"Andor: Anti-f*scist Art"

His prequel trilogy, which I can't believe I have to come out on here, the internet, and talk about positively,
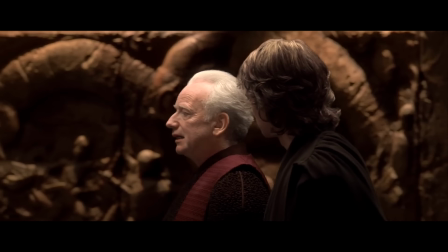(20:29)
were about how democracies are infiltrated by demagogues, how the anxieties of young men who are confused about their place in the world can be manipulated by lying,
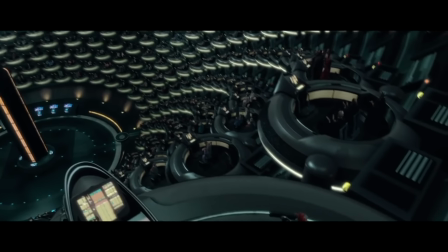(20:36)
powerful, hungry ghouls who want to use them to tear down institutions,
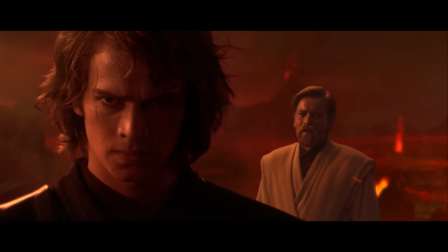(20:39)
and ended it with the hero turning into a villain by quoting one of the most famous lines from one of the most famous speeches of the sitting president of the United States at the time,
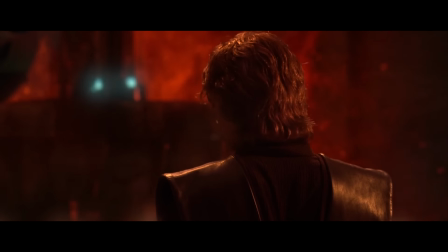(20:47)
shortly after 9-11.
If you're not with me, then you're my enemy.
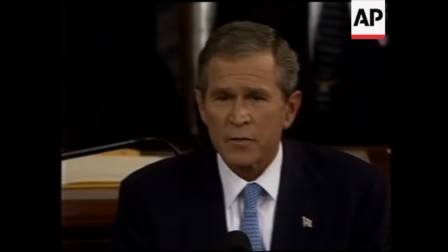(20:54) Either you are with us, or you are with the terrorists.
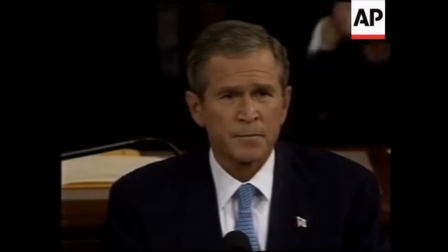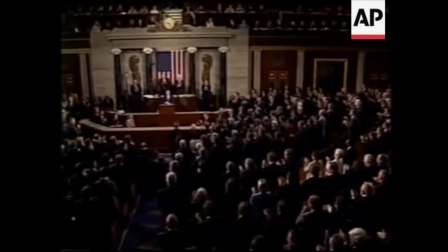But when I say a story is political, I definitely mean it in a different way than the bozos that whine about their favorite franchises having gay people in them. What I mean by it is a story that has something to say about the moment we're in, and that says it with every tool of storytelling at its disposal. But even stories that don't have that much to say about social systems are not completely bereft of some kind of political message.
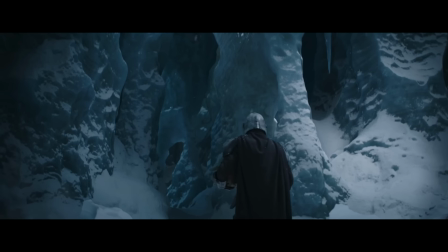(21:31)
Like, look at The Mandalorian. 95% of that show is Mando hugging Grogu. I'd say that fatherhood is its central theme, but that's not not political.
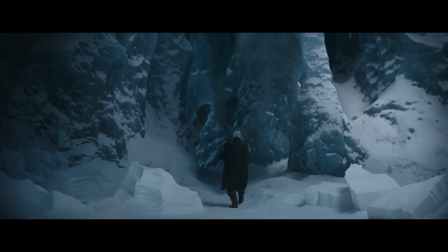(21:39)
Fatherhood is necessarily a statement about gender roles.
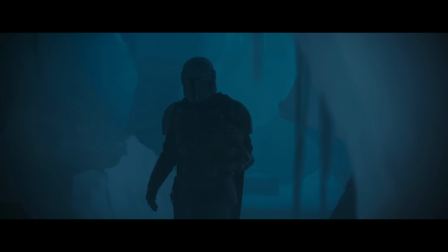(21:41)
It just doesn't feel quote-unquote political to most audiences because it more or less abides by the dominant ideology.
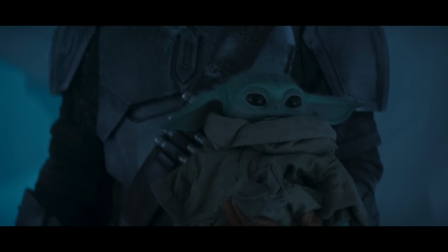(21:49)
Okay, listen, I know Baby Yoda is cute, but you have to pay attention to what I'm saying. You can't get distracted by... What's really at issue for me isn't the presence of something political, but whether what's being looked at is actually controversial and interesting. Whether it has the courage to explore topics where there is pushback. That's what I feel these other shows are hesitant to do, but which Andor embraces fully. Yeah, yeah, I know Clone Wars exists too. I did watch all of it recently though, and I am going to make a video about it that will be exclusive on Patreon. So if you want to hear all my extremely pedantic thoughts about that, you can pledge at the $5 tier. There are some other things going on on the Patreon too. You can watch the final cut of my big one hour foundation video which is the true conclusion to my iRobot video. Personally I think it's my best work and I also recently made a little ramble about the Batman. I had some thoughts about the editing. That's going to stay a Patreon exclusive though and I am going to be making more regular exclusive content like that for Patreon so the only way to get all of my delicious little thoughts about the world is to go and support me on patreon.com slash just right. But seriously though this video is about to get into some topics that will probably get this video demonetized, so if you're a fan of my general ability to survive on the internet, or survive in general, now would be a good time to join. Okay, so fascism.
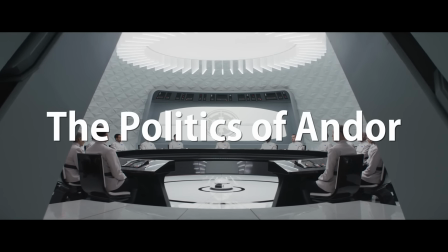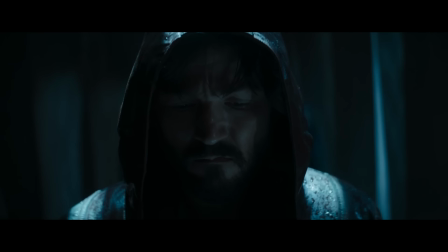(23:07)
Andor is the most overtly political piece of Star Wars media ever. The commentary bleeds into just about every aspect of the show,
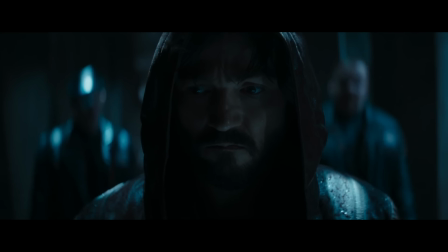(23:15)
literally from the first sequence where our Latino protagonist is hassled by some rent-a-cops over his papers.
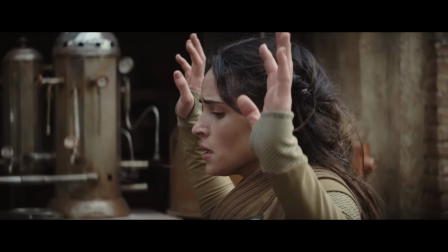(23:22)
Broadly speaking, the show is anti-imperialism and anti-fascism,
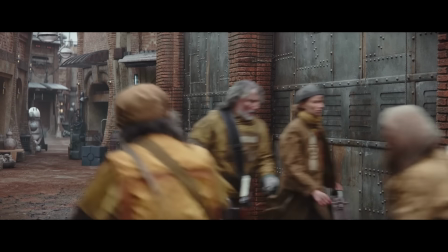(23:26)
but the backdrop of each of its arcs interrogates one of the pillars of how those systems operate.
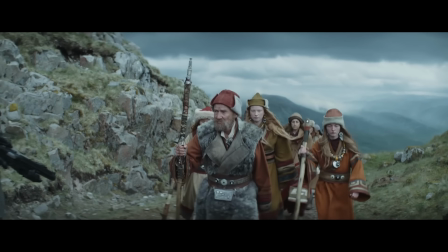(23:32)
Capitalism, colonialism, and the prison labor system.
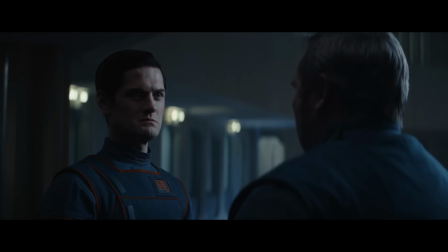(23:36)
In the first arc, Andor is getting hunted down by the corporate police, but which see themselves as an arm of imperial authority.
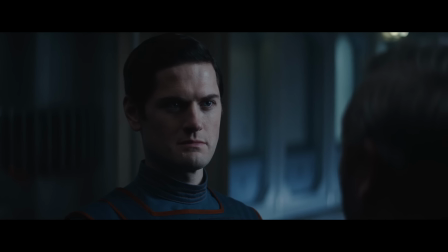(23:43) Corporate tactical forces are the Empire's first line of defense.
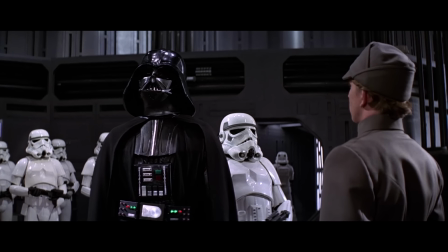(23:46)
This is such an interesting decision because we're used to the goons in a Star Wars story being stormtroopers,
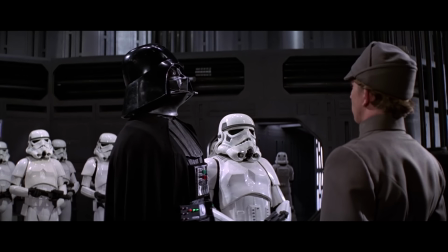(23:53)
soldiers for an obviously evil empire that explicitly resembles the Nazis.
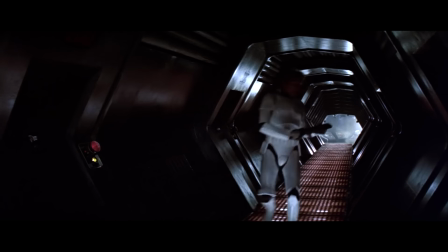(23:58)
This means the audience has no problem with seeing them killed in droves by the good guys.
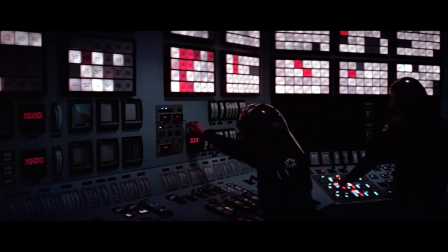(24:03)
We're not meant to see Luke Skywalker as committing an immoral act when he
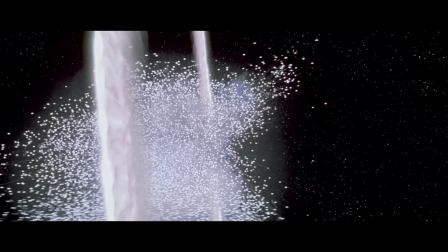(24:08)
blows up the Death Star and murders a gajillion space Nazis because they're space Nazis.
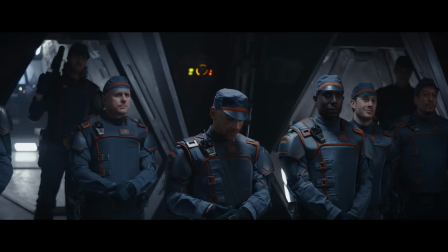(24:13)
So in making Andor's opponent in this arc police officers, the morality of the violence is made grayer to a degree.
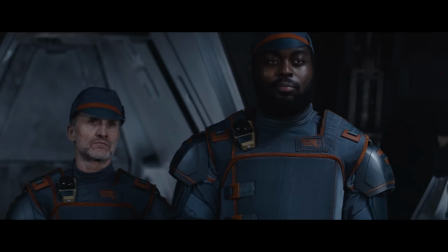(24:19)
It transfers our antipathy towards the empire onto representatives of capitalism,
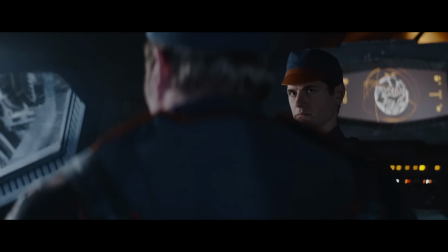(24:25)
equating them as, at least in this case, being in service of the same injustice.